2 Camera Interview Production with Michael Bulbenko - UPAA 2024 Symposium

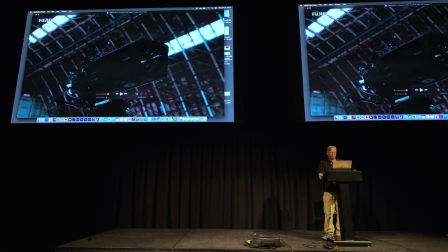Let's go to this one. Now this one is a very high-end piece that we did.
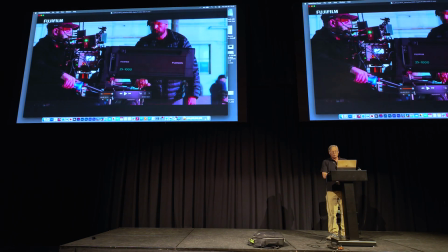This is a behind the scenes. So I don't know if any of you guys get to do behind the scenes stuff.
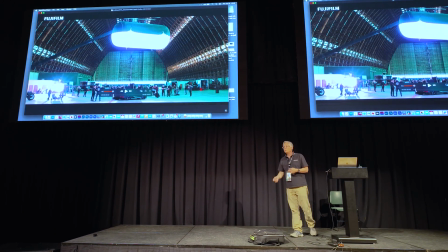Maybe for theatrical productions that you may have at your school, sports, you know, the team's practicing leading up to the big game, that kind of thing.
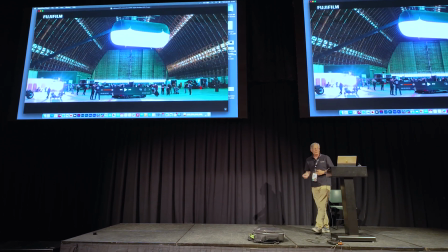There's the behind the scenes.
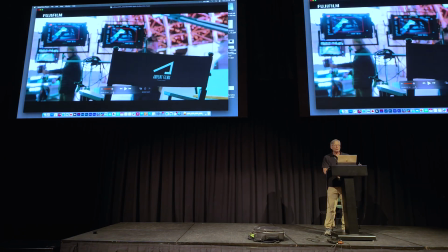So this we have a lot of, so here is this 2-camera thing.
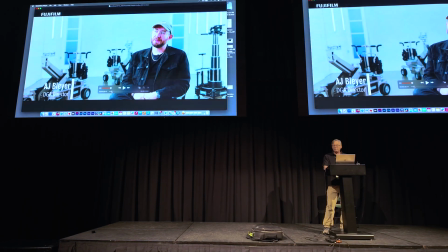Notice a very wide shot.
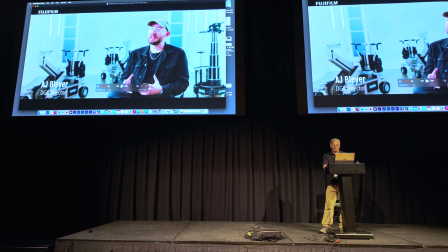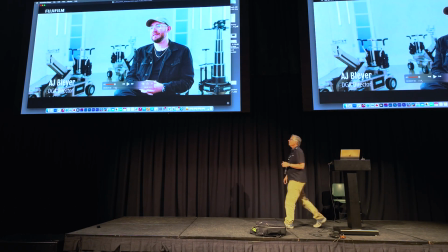Goes into a much tighter shot. Now, this is a choice you have to make as a director,
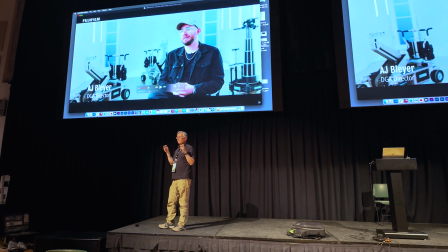is what is your A camera, what is your main camera, and what is your B camera?
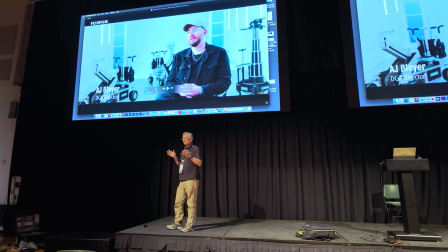Typically, your A camera is the one that you use the most,
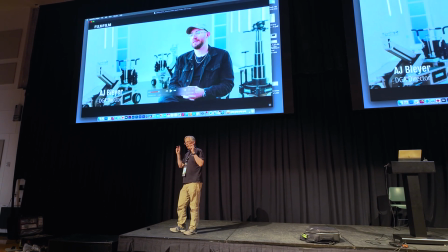and then the B camera is sort of like a little added interest.
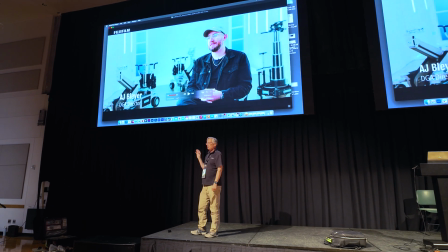So because the A camera is the one you're going to use the most, that's your establishing shot. So what are we doing here?
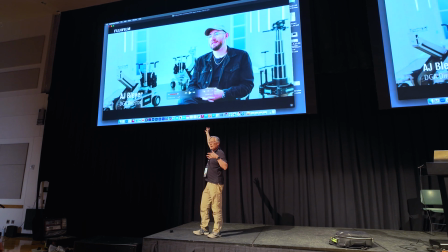We're establishing that this guy's a director with a lot of expensive movie gear in the background, okay?
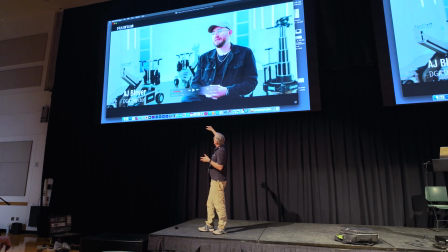Some kind of a studio, very expensive dollies and stuff like that.
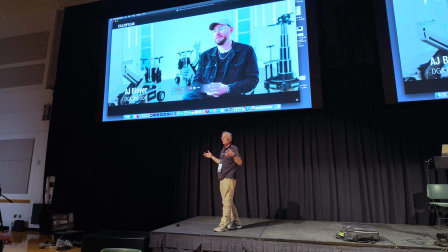We're setting the scenario for who he is, what he does.
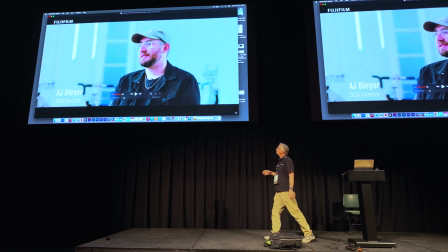And then we go to the second angle. Now it's a little tighter, so it's a little more intimate, right?
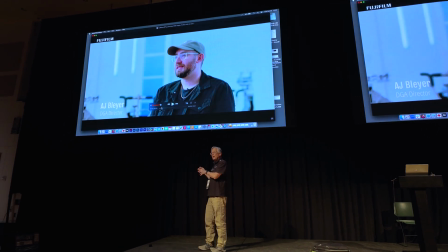We don't need to see all the crap in the background because we already know where he is.
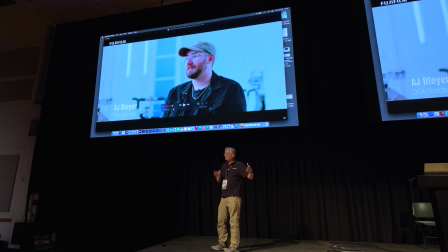So your opening shot is where are we?
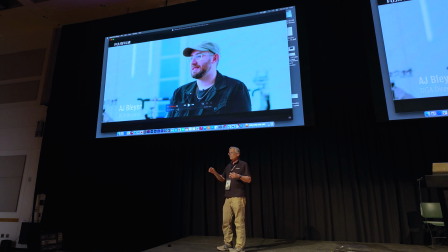Just like here we are in front of this piano, and then we use the tighter shots to get us more intimacy.
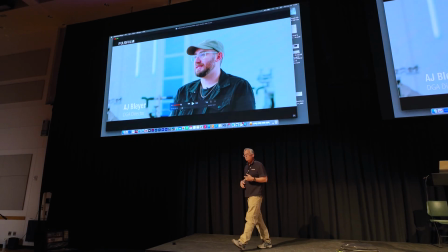Yeah. So how I've always struggled.
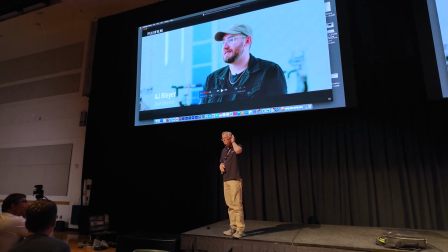I do a lot of two-camera interviews, but I've always struggled like how far off to the side should you go?
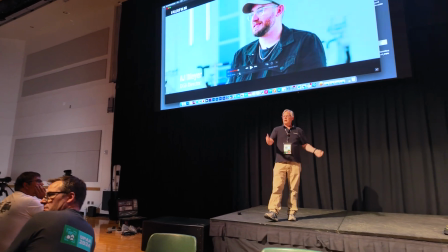Is there like okay, that's yeah. Okay, that's something I'm going to address.
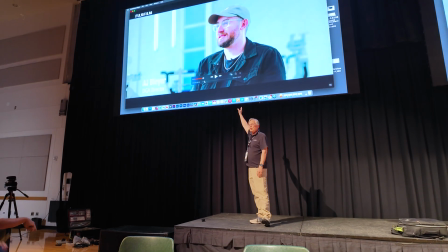So this, you can see, this is about,
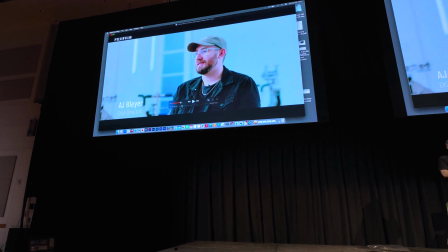and that is something that you are going to have to figure out.
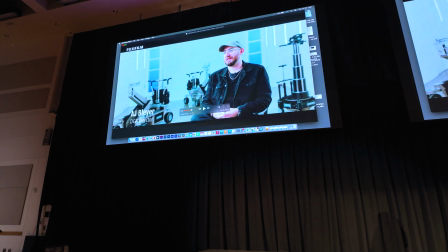So if you look at the background, look at the left side of the wall, the left. Yeah.
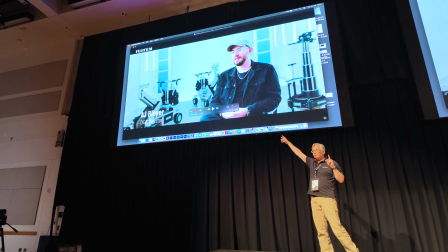You see the blue window on the left? Do you see how far off it is?
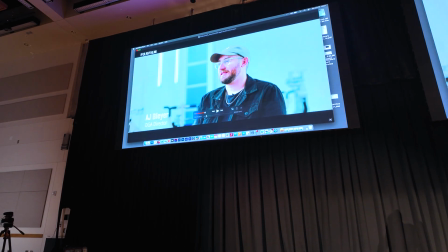Right? That is a dramatic change in angle.
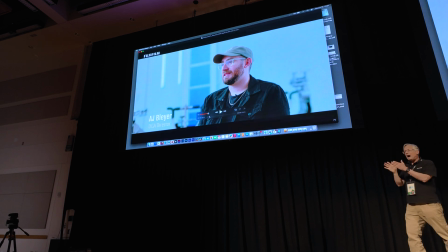But it feels okay. That's about 30, 40 degrees difference.
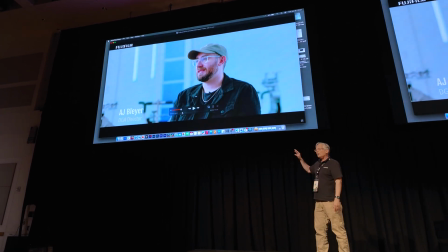But it feels okay. That's the most I would go.
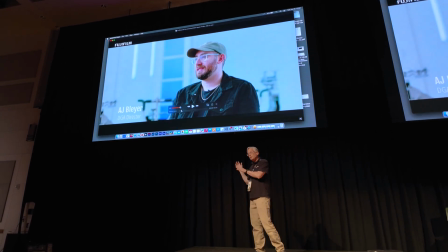Now, this is a personal thing, and you've seen it, and I've seen it even in some of our corporate stuff and other people.
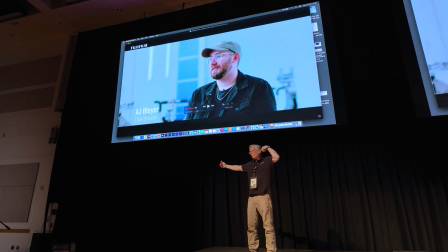Sometimes they'll put the camera at 90 degrees, and you're getting a profile. The profile makes no sense to me.
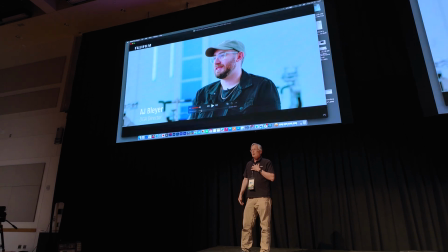To me, it doesn't make sense. Yeah, I feel like that's way too far. Because remember, who is the camera?
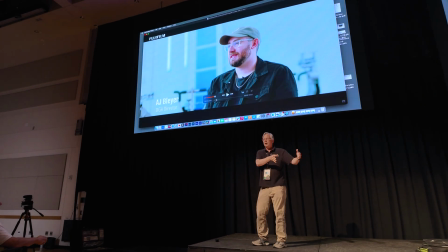Camera is you at a cocktail party listening to somebody talk, right?
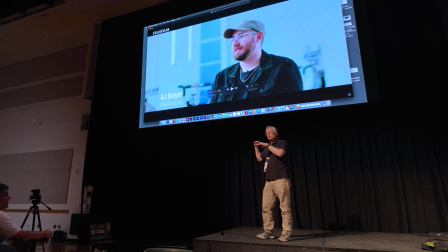If you're all the way over at 90 degrees, you're no longer part of the conversation, right?
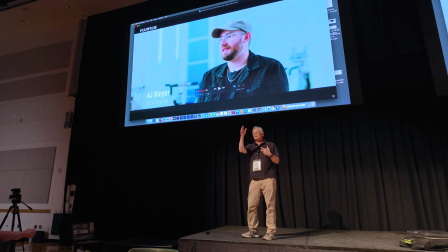You're now off on the other side of the room, like just sort of, see what I mean?
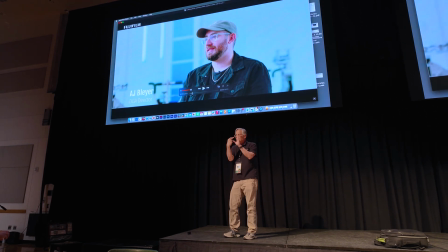The closer you are to the person's eyes, the more intimate you are with that person.
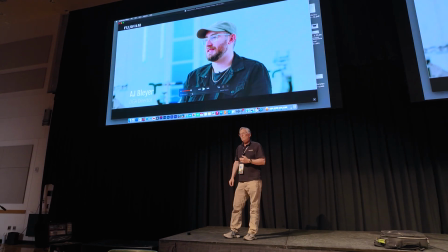So I've even done where I had like the interviewer, whether that be me or somebody else,
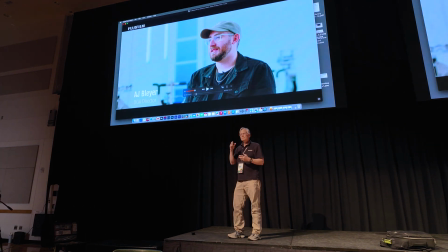and then literally like tripod for main camera, and then literally a tripod distance away for that cutaway.
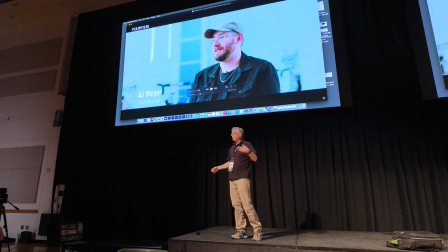Yeah, so if you can see here, it's about 4 feet away. We're going to light up the cameras right now after as soon as I just finished talking about this, we're going to go over here and look.
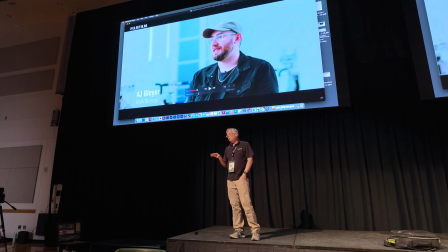But there's the other question is, should the cameras be moving or not?
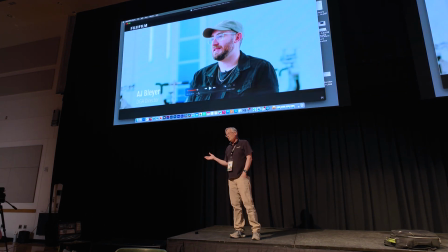Yeah, and I've seen that too. And Now, I don't disagree with this.